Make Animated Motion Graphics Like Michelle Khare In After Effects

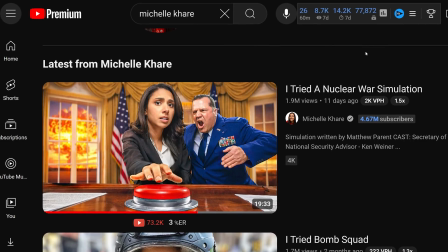Hello, my name is Will Carmack and I did the motion graphics for Michelle Carre's new YouTube video.
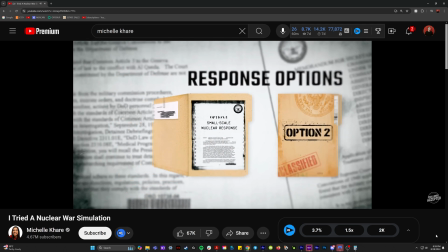It was my job to make animations that represented all the different options a president would have during a nuclear crisis situation.
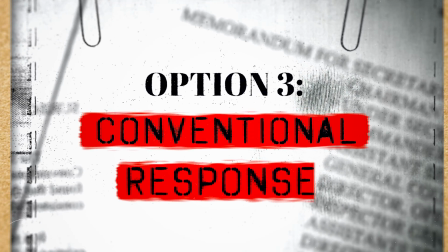So in this video, I'm going to show you an After Effects and give you an overall breakdown on how I made these motion graphics. It's going to be a blast. And also, I'd like to let you know that this video is sponsored by my sugar daddy, Squarespace.
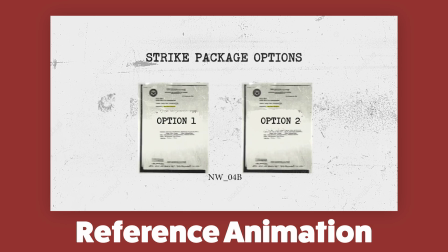The reference material I was sent for this animation is like a scanner. So where I got all my assets is Adobe Stock, because I actually have a subscription to this, but you could also find everything I'm looking for here on Google.
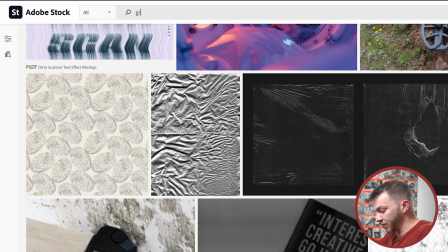In Adobe Stock, some keywords that I would use would be grunge and then scanner.
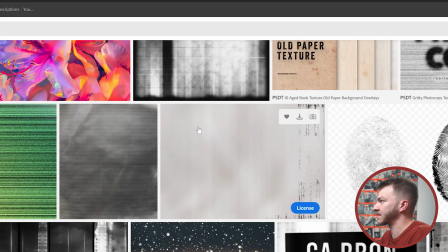And you'll get all sorts of different options, but I was looking for stuff kind of like this. So you can see here, I'm rolling through all the different assets that I ended up downloading for this project.
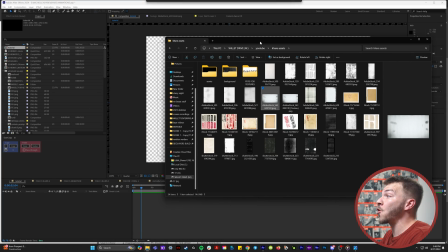And the background that I was really, that I thought would be perfect was this one right here. So if you open up After Effects, we'll bring this in there to create our juicy background.
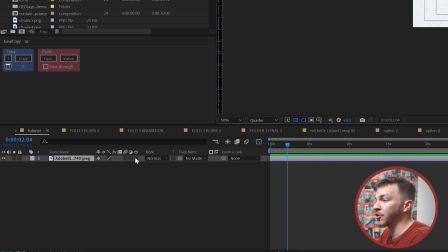And we're going to do this for every piece I drag into this, but we're going to make it a 3D layer.
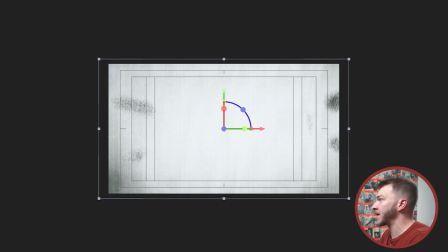So I'll scale it down to be cool. Love that.
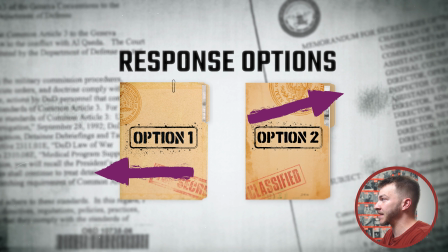And then to add some texture to this background, I wanted to get some like scanned PDFs to make it look like there's some papers on top of the scanner.
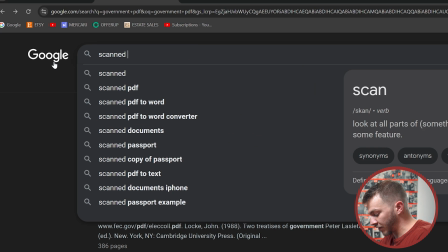I thought this was pretty clever. I ended up just looking up on Google scanned government papers.
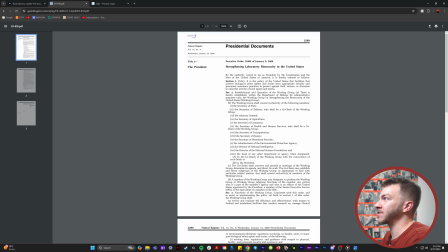And eventually you'll find some random website like this that that has a bunch of scanned documents from like a presidential campaign.
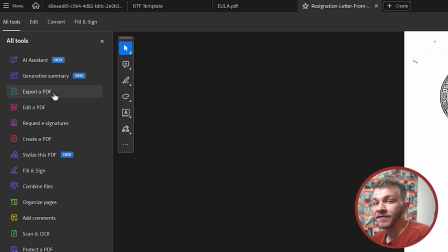And in Adobe Acrobat, you can open up a PDF and export every single page as a JPEG.
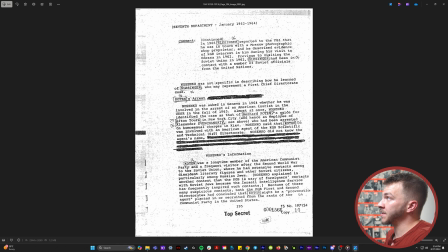And I would do that and it would leave me with all of these separate individual JPEGs.
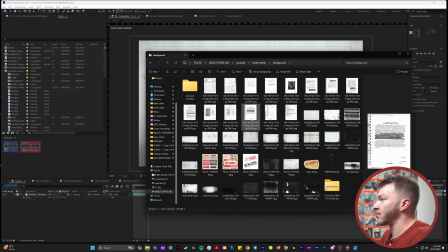And what's great about them being black and white, so I can bring one of these into After Effects like this,
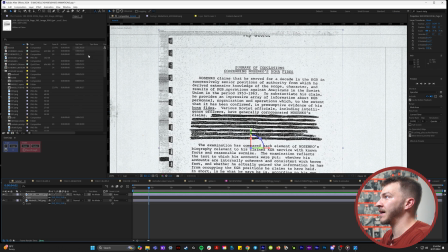you can change the blending mode to multiply and then everything that's white disappears.
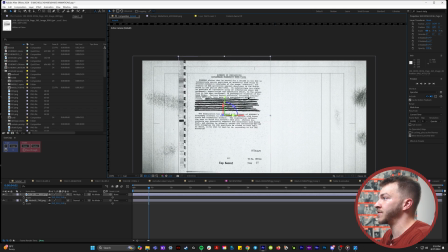It's only showing the darkest parts of this.
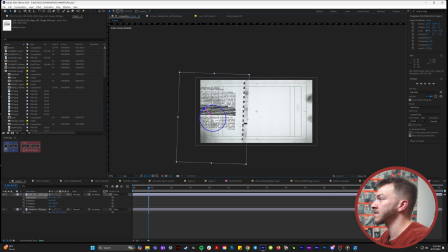So now in After Effects I can flip this like 180 degrees, put it like, put it like right here to give this background some texture.
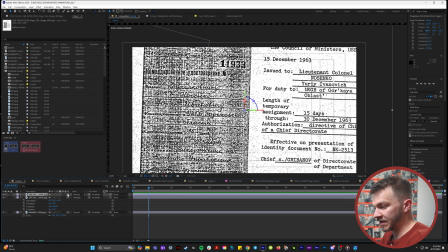I'll drop in another scanned PDF and blending mode, set it to multiply.
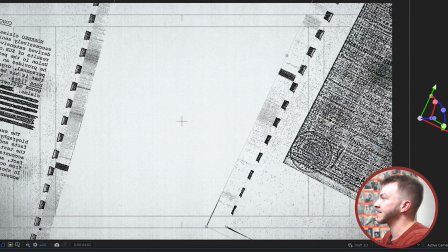And then I played around with it until I found like a nice vibe for like a scannery background.
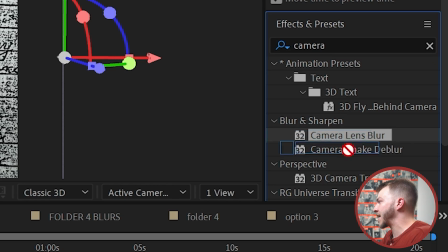And then in the effects and presets, there's an effect called camera lens blur that I would throw on to both of these.
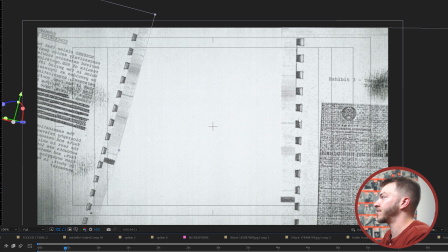So they don't distract from what I'm eventually going to put in the foreground. You can even lower the opacity a little bit if you want them to be more subtle.
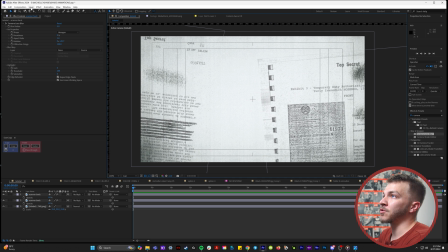And a little touch that I gave in the background in the animations I made for Michelle is I went to Layer, New, and Solid.
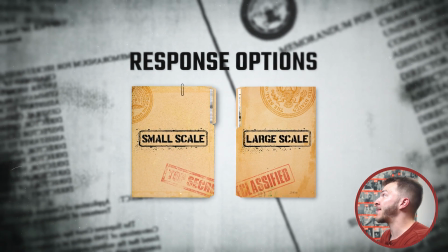And what I'm gonna do is create a flickering vignette because you can see in the animations, the background has a little bit of detail with this flickering black border.
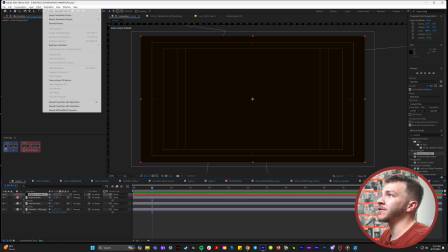It just adds to that grungy, presidential, old-school look. So what we're gonna do with this is we'll grab our Ellipse tool and I'll start in the center.
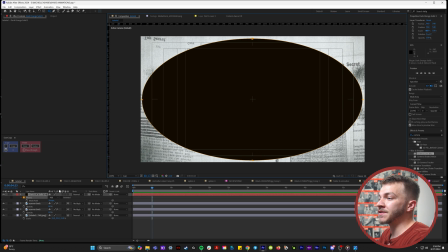If you hold down Control, it'll just grow bigger from the center. So I'll do this, drop down the masking menu and hit subtract and feather it up.
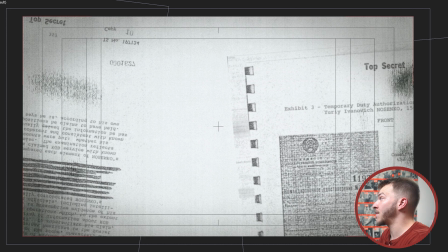I'll lower the opacity a lot. So now you can see this is how much the vignette is like affecting the background.
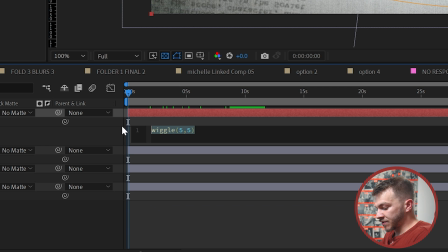So if I hold alt and click on opacity, so I'll type in wiggle 5 comma 5.
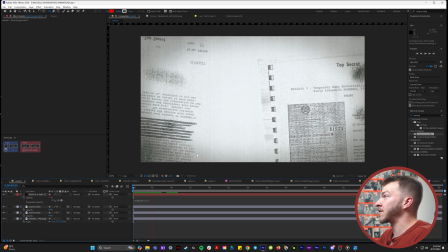So it's going to flicker five times with the opacity difference of five. It's subtle, but you can tell now the edges have this cool flickery background look. So now that we have a juicy looking background, we want to build our main asset, which is the folder.
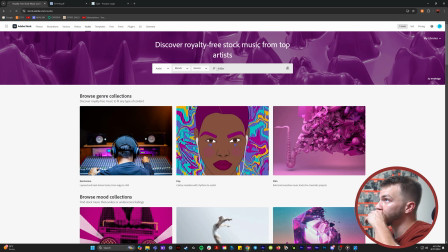I went back to Adobe Stock and I just typed in folder and you can see here that I have lots of folders I could choose from.
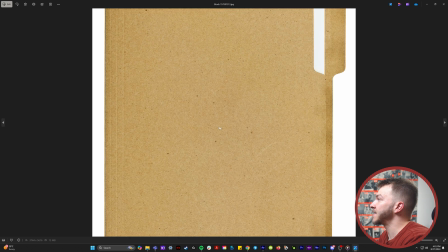So I picked whatever folder I thought looked best and here's the one that I'll use for this tutorial.
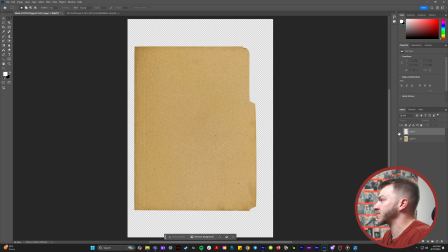And I used Photoshop to basically make two versions of this folder, the front side of the folder and the inside.
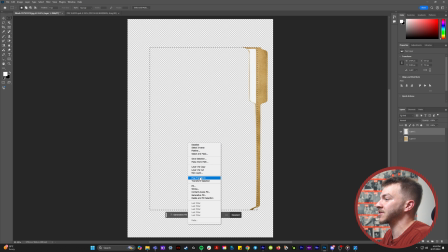To replicate the inside of the folder I would just make like a big marquee selection and hit fill and it would give me a really good inside of the folder.
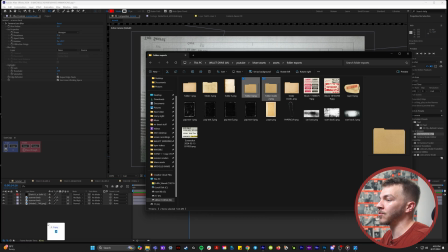So now I can animate this top part to open like a book. I'll bring them into After Effects, turn them into 3D layers.
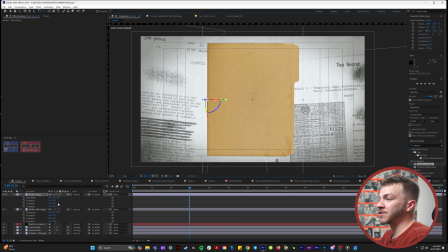So now with this front folder, what I did is I moved the anchor point all the way to the left side of it. So if I mess around with the Y rotation, it's going to open up like this, like a book. And now at this point, we want to start creating like a parallax movement in animation. So I'm going to go to Layer, New, and Camera.
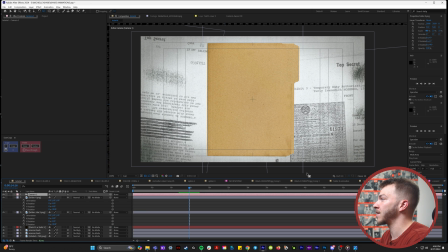And for this, I'll do the 24mm camera. I'll go to Two Views in After Effects.
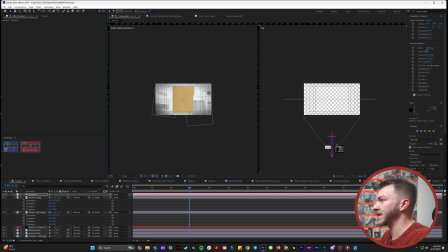So now if I select my camera, we can like move around like this.